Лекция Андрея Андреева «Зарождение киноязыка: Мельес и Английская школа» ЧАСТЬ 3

В дальнейшем это открыло, в общем-то, возможность для понимания кино как особого вида искусства, которое обладает собственным художественным языком и который создает собственную реальность, собственный мир, в который можно поверить и в который можно перенестись, так сказать, силой собственного воображения. Вот на этом мы закончим, и сейчас посмотрим еще два фильма студии Патте. Сняты они одним и тем же режиссером, просто вот в доказательство того, насколько действительно продукция фирмы Патте была подвержена влиянию вот этих двух традиций. Первый из них – это классический фильм-спектакль. Он называется «История одного преступления». Снят он был в 1901 году Фердинандом Зеккой, ведущим, так сказать, режиссером студии Патте. Второй называется, ну, это комедия, он называется «Обожравшаяся лошадь». Снят он был в 1907 году тем же Фердинандом Зеккой, но демонстрирует уже абсолютно английскую, влияние английской традиции на коммерческий кинематограф.
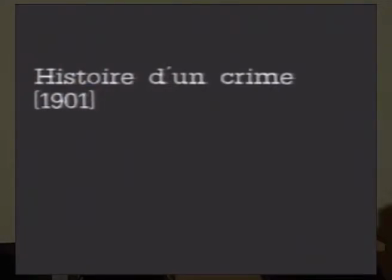This film was closely based on a series of waxwork tableaux showing at the time in the Musée Grévin in Paris.
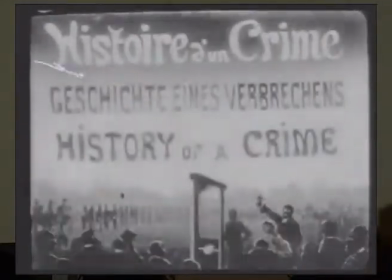История одного преступления. Это драма. Причем, что характерно,
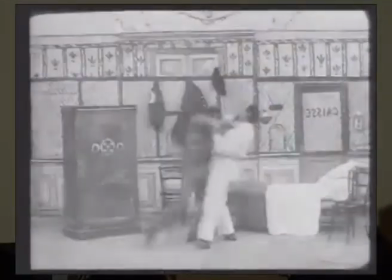режиссер, в общем-то, не ставил перед собой задачей подчеркивать, что все происходящее – это театральный спектакль.
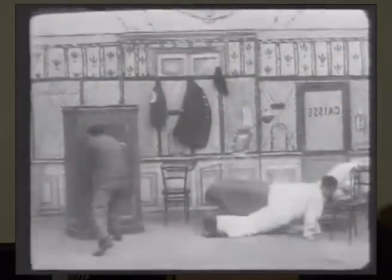Просто используется форма фильма-спектакля, которая была модна в то время.
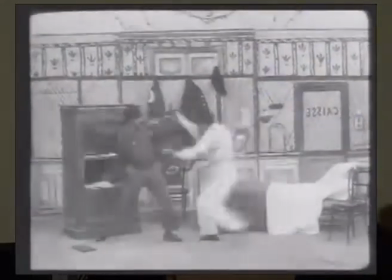Но события показываются как реально происходящие. Вот грабитель ворвался к человеку, убил его.
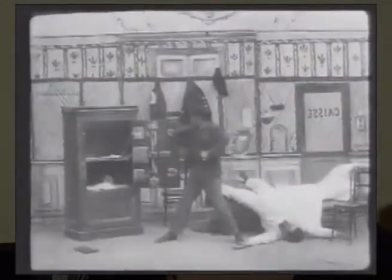Я ограбил.
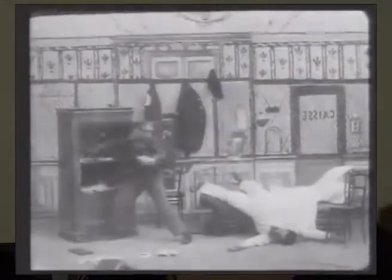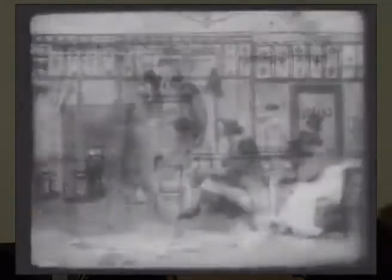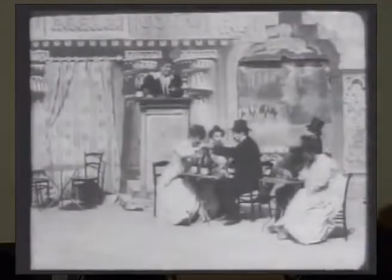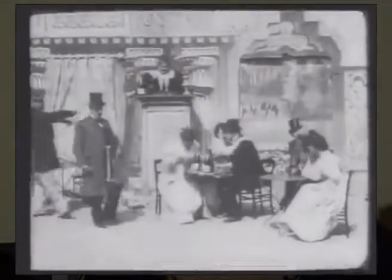Следующая сцена. Точно так же, как у Мельеса. Одно действие происходит, да, один кадр.
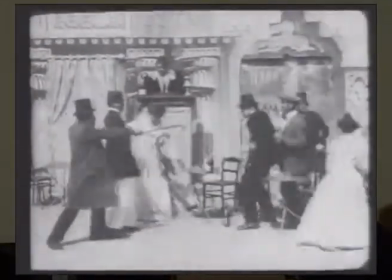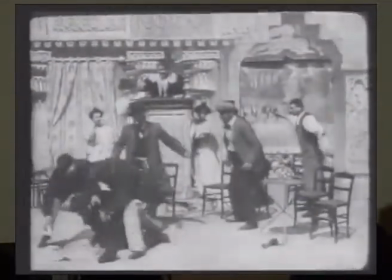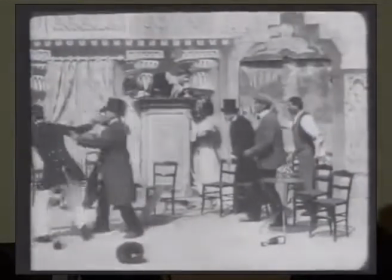Преступника ловят.
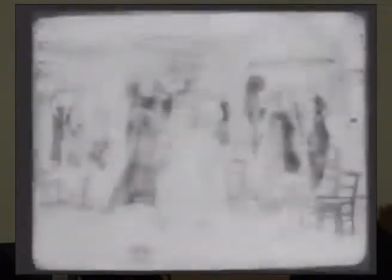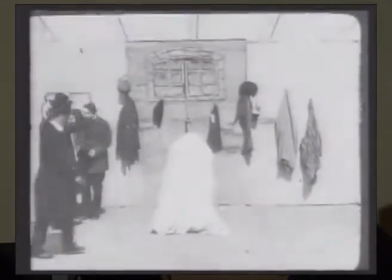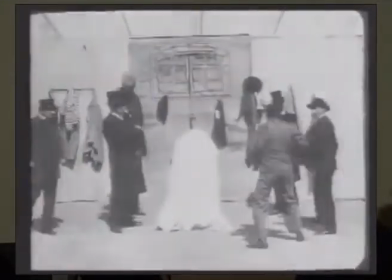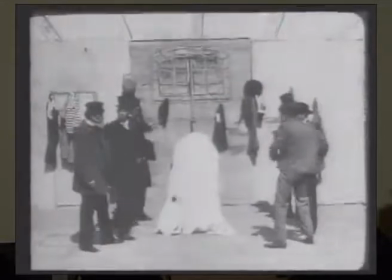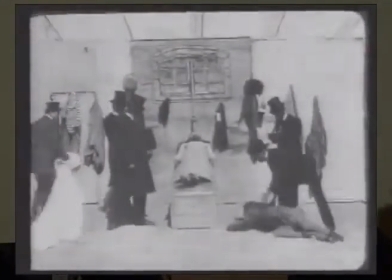Происходит опознание тела, он раскаивается.
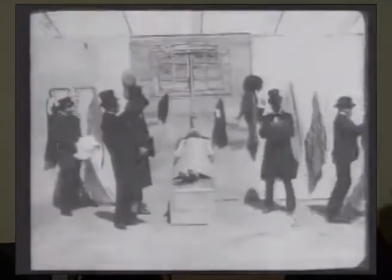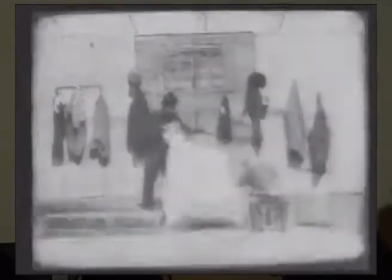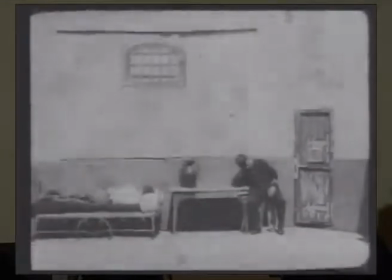И дальше он в тюрьме.
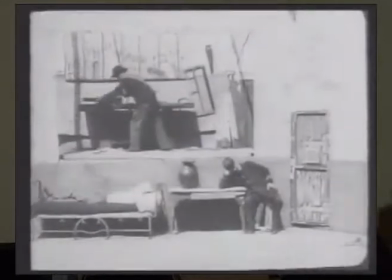При помощи мельесовского трюка сейчас будет показываться, так сказать, проходящая во сне вся его жизнь.
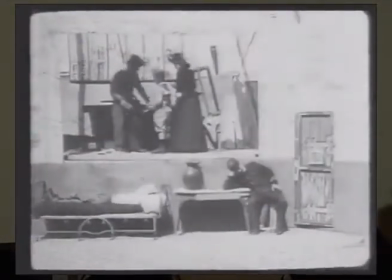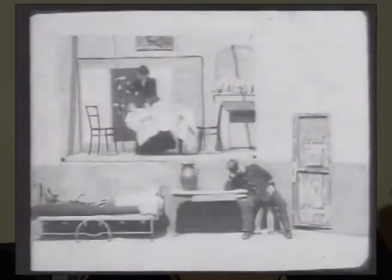Он был маленьким мальчиком, который родился в семье столяра.
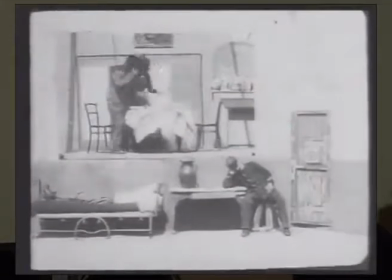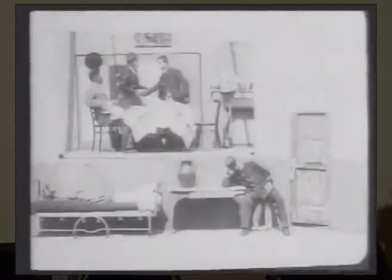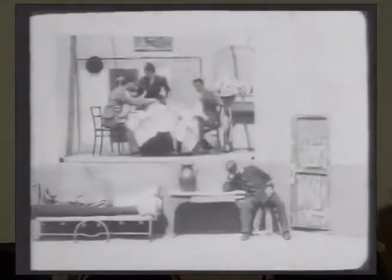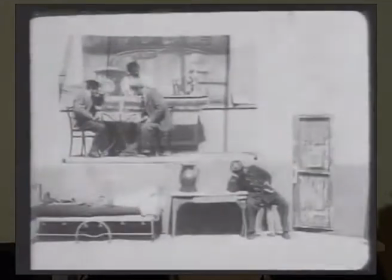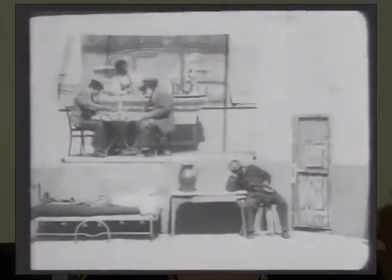Но стал ходить не в те заведения. Стал пить, стал играть в азартные игры.